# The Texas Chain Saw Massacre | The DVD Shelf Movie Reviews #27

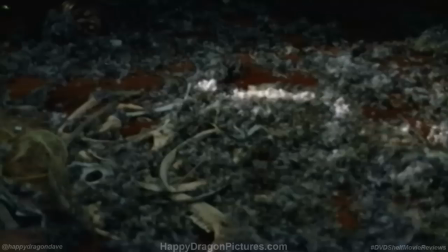With such a low budget and a relatively inexperienced cast and crew,
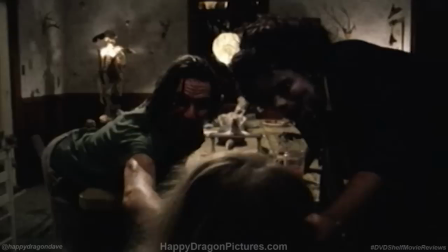many of the hardships and genuine moments of panic felt behind the camera manage to seep their way into the finished film, which is a big reason why it continues to be such a real and visceral watch after 40 years. When I'm running through the woods in Leatherface, there's this little skip in the woods. The reason for that is that I was just getting ready to turn.
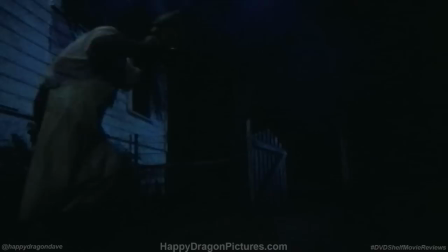The trail that I was running on turned sharply there. And when I turned, my feet went out from under me and I landed on my back and the chainsaw went up in the air. So I rolled over and covered my head and waited for it to land. The only way I was going to make that turn without falling down was to do that little turn and sort of, Keyscone Cop sort of skid to make the turn and go around.
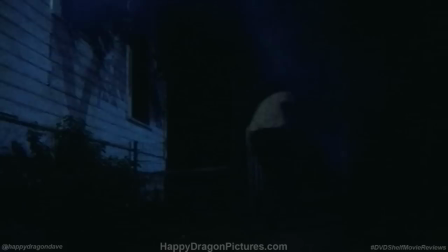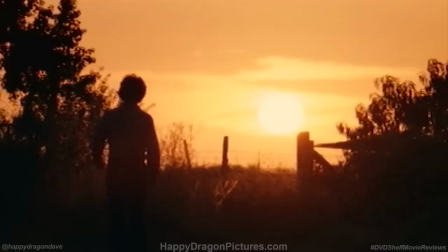Shot on location in Texas during the particularly hot summer of 1973, you can almost feel the sweltering heat radiate off the film.
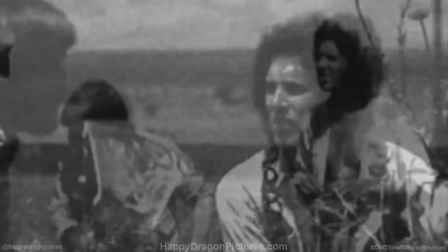Fresh out of college, this was the first feature film for 23-year-old cinematographer Daniel Pearl, whose impressive photography is kept simple and naturalistic.
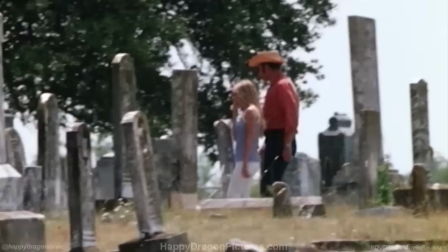And because the tight budget forced him to use grainy 16mm film stock, the movie feels like a raw documentary without having to resort to the usual stunts we've come to expect
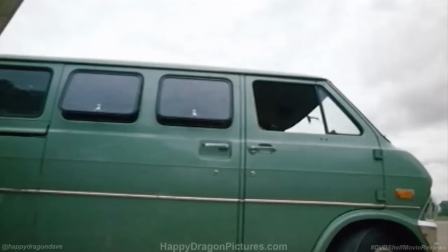out of fake documentaries or found footage films like talking head interviews or visible cameramen.
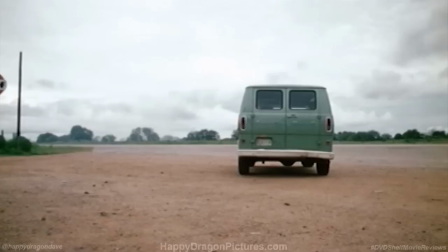J. Larry Carroll in Sally Richardson's frenetic editing starts out fairly traditional and unobtrusive,
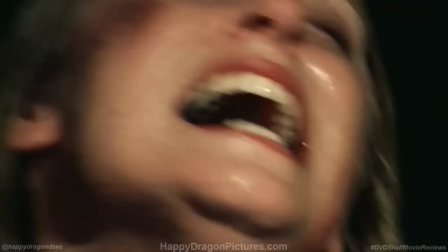but as the madness swells, the cuts and camera work become quicker, tighter, and appropriately messier. Accentuating the on-screen hysteria was the ghoulish experimental soundtrack that was produced by sound designer Wayne Bell with help from Toby Hooper. I'd been working with experimental music for some time, and Wayne was into sound. Cut the film in my living room, and right next to it was a little room, a little bedroom, where I had the musical instruments.
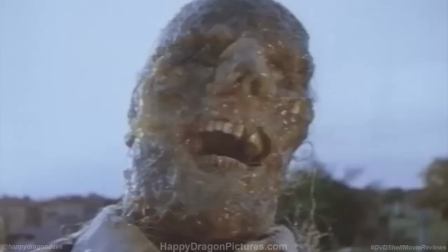So I scored in one room and cut in the other. The grinding, the droning, the sawing,
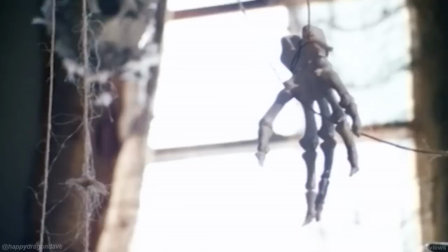and the screeching benefits the film's grim atmosphere so much more than any conventional orchestral score would have.
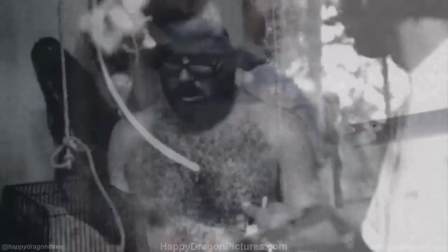The abrasive industrial noise and ghastly imagery harmoniously work together to drive you a little insane by the time the movie ends.
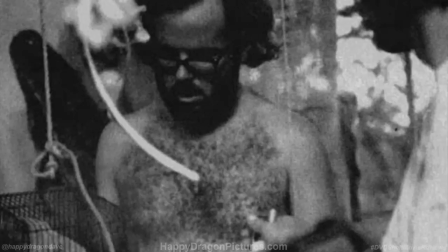Art director Robert Burns had a field day designing the sets and gathering the props to create a veritable Psycho's Paradise.
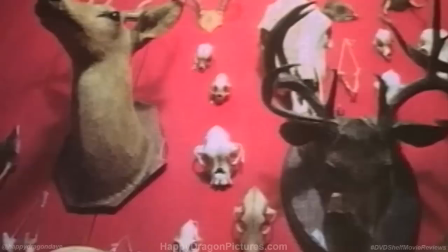The budget surely didn't allow for the construction of fake bones, teeth, and road kill, so he had to go out and hunt for the real stuff.
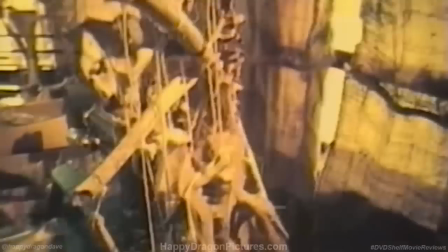He was having trouble finding some more exotic bones. At the time, I was working part-time for a veterinarian, so I had access to a huge bone yard, and Bob just took his knapsack, and it was hilarious watching him just jumping over all these things,
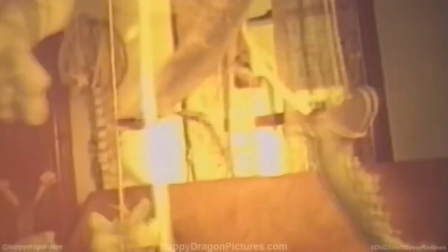jumping for joy and just loading up his knapsack like a complete insane person.
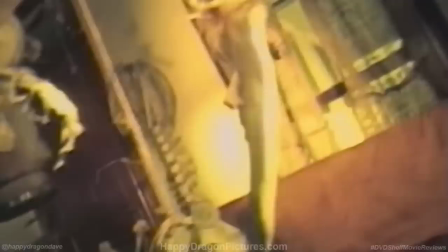Robert Burns just would get up in the morning and drive around the hills, country, with a box, looking for stuff. And he'd find dead armadillos, and he'd find dead chickens, and he'd find cow bones, and he'd find bones he didn't even know what they were.
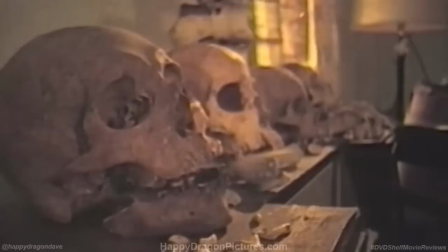And I know for a fact, as an actor, that a third of my performance came from that set.
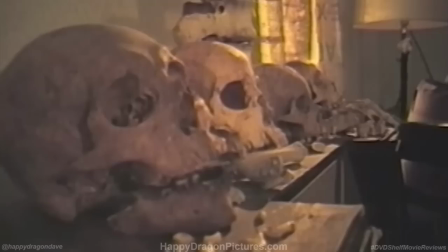It pulled it right at it. One of the single most defining aspects of the film is Burns' morbidly gritty set decoration because,
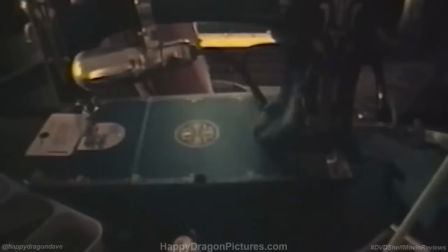just like with his gnarly leatherface mask designs, these twisted creations all feel woven together by honest-to-goodness maniacs.
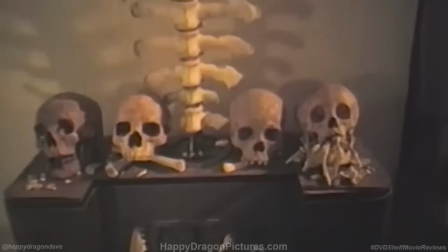Ed Gein would have felt right at home. From the wide variety of skulls and teeth, to the bone covered furniture,
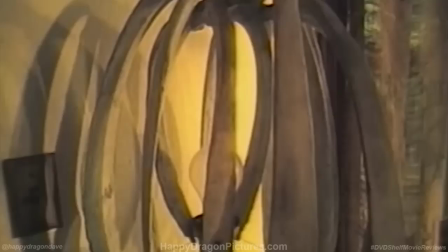to the swing made out of railroad ties, to the famous armchair, to this bat shit crazy chicken statue,
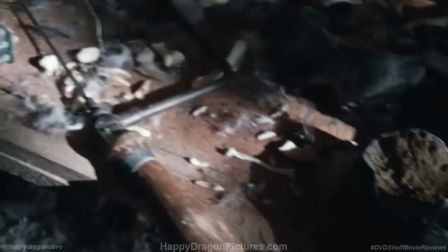Burns conceived an entire collection of authentically sick works of art that are so intricately detailed you notice something new every time you
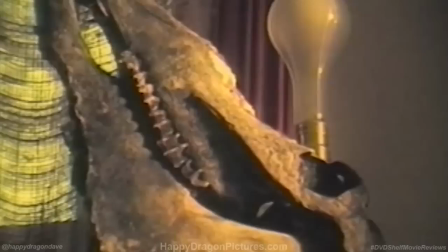watch the film. It's all just too well done to not find some kind of dark and haunting beauty in it.
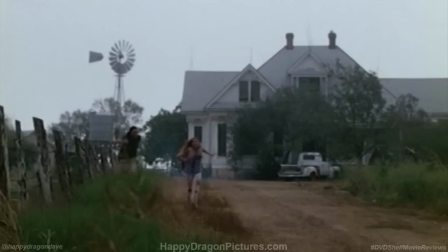Most of the filming took place in Round Rock, Texas, at a late 19th century built farmhouse that doubled as the demented family's house of horrors.